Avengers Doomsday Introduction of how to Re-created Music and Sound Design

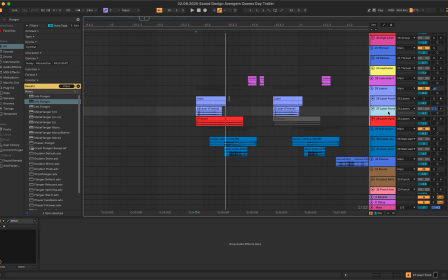48:51 As you can hear, there's kind of lots of resonance of the high pitch resonance. So I put a plugin called Reso so that the
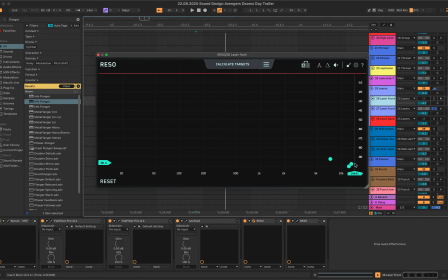49:02 sound could cut that specific resonance.
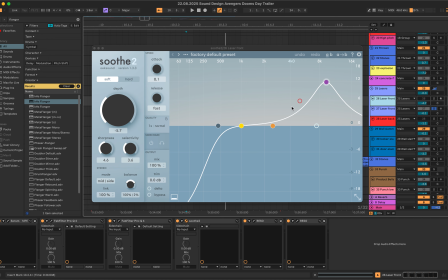49:09 I also use Sith2, which I told in music track, which reduces the resonance. But this one is more useful for wide range of frequencies.
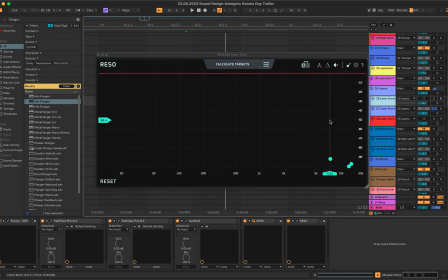49:25 However, this plugin Reso, it's also cover wide range, but it's more specific for high frequency, can be modified.
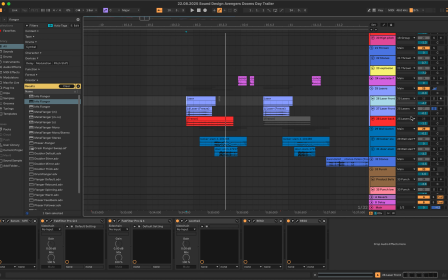49:39 So I code like that as well. So as a result, it comes like that.
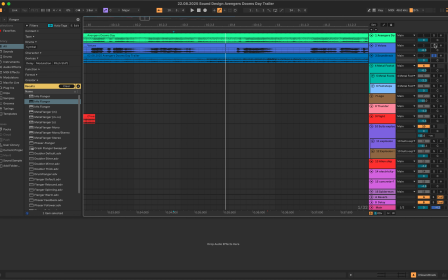49:49 It's still high frequency, yet when it's coming with voice and soundtrack, it's covered
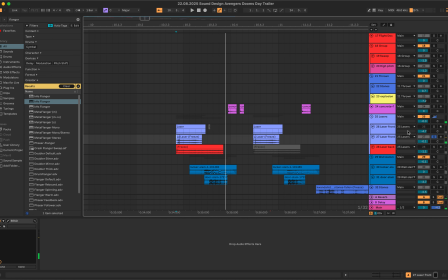49:59 like that. And I tried to use this one, which I made it with the flight sound.
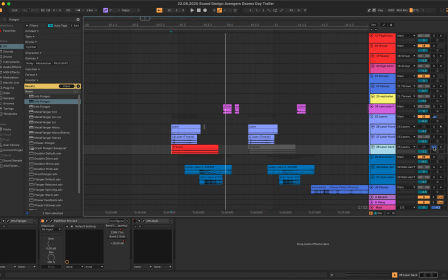50:11 When the laser is longer, I guess it's not useful enough in this scene, so I just muted it.
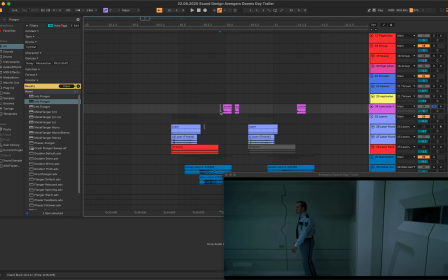50:20 Scene. He's hit by the laser.
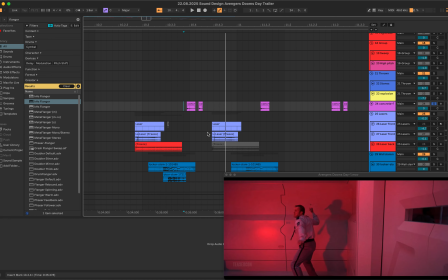50:28 So, so it's footsteps, and this one is when people are hit by the wall.
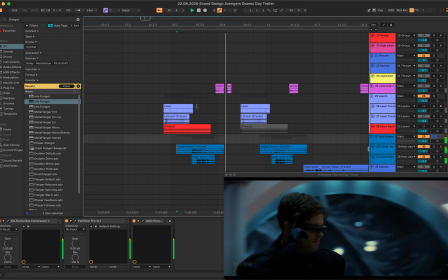50:42 It is also combined in with two sounds. One is locker, the kind of
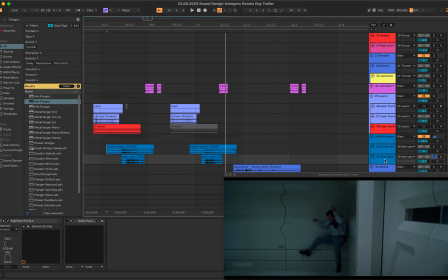50:53 like that, and the other one is the slamming door sound like that.
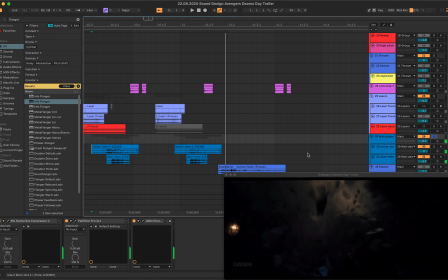51:00 So combined, it's kind of like slightly delayed so that when they are hit
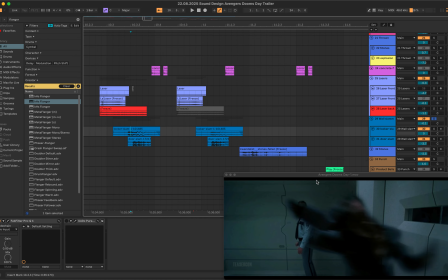51:11 with this wall sound and slam is included,
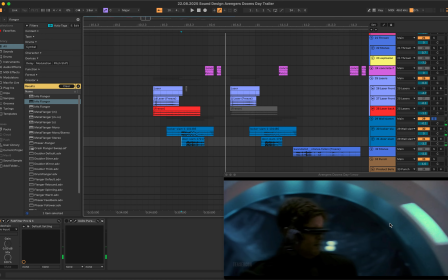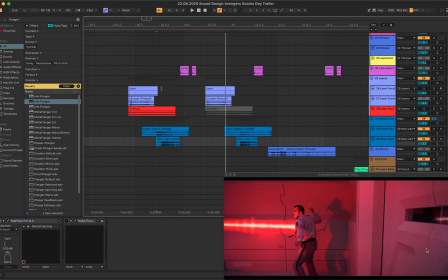51:21 a kind of delay sound of this when the door is kind of vibrated when people are frost. So I just trying to describe it.
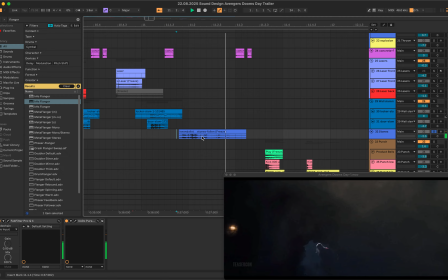51:35 And very similar stone sound,
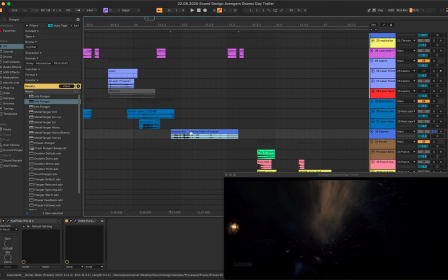51:41 which I used previously for describing psychokinesis,
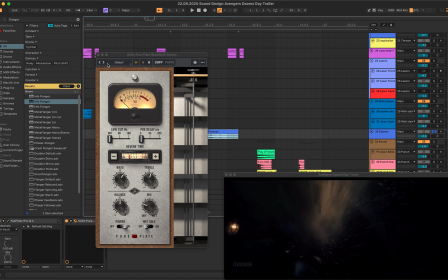51:46 and especially I used to boost the high frequency. I used particular reverb called plate reverb, which is recorded in plate material space.
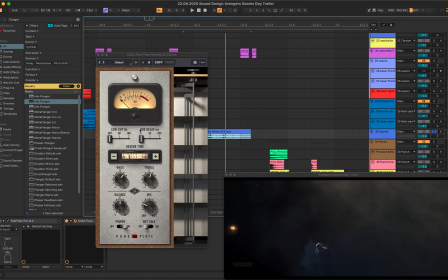52:03 So it's more like metallic, not warm but cold vibe in that reverb.
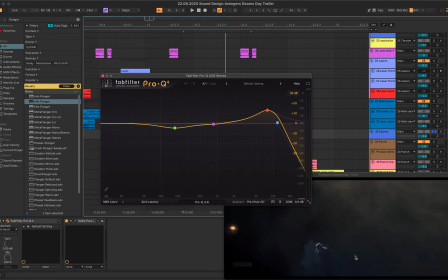52:11 And to emphasize that stones are shredded, I boosted the high frequency and reduced low end so that focus on this broken sound. And punch,
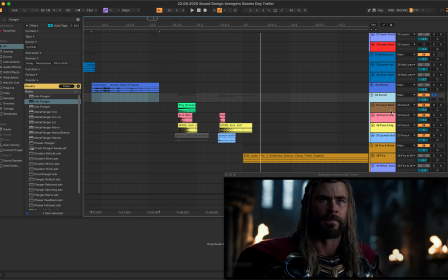52:33 just like this, they are combined with three sounds.
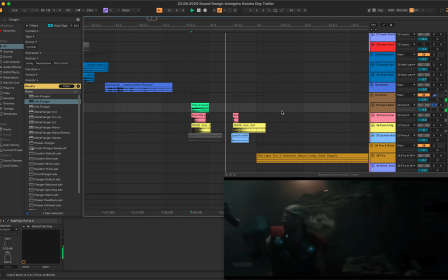52:39 One is that,
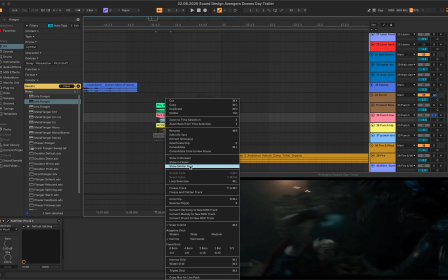52:43 this one from kick sound, regional sound is this, but I changed it
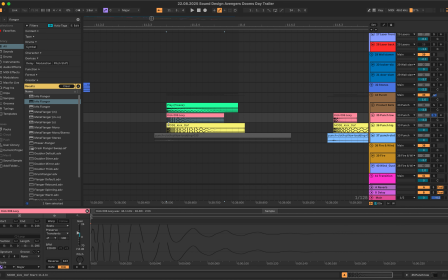52:54 using fade in, so the sound is changed.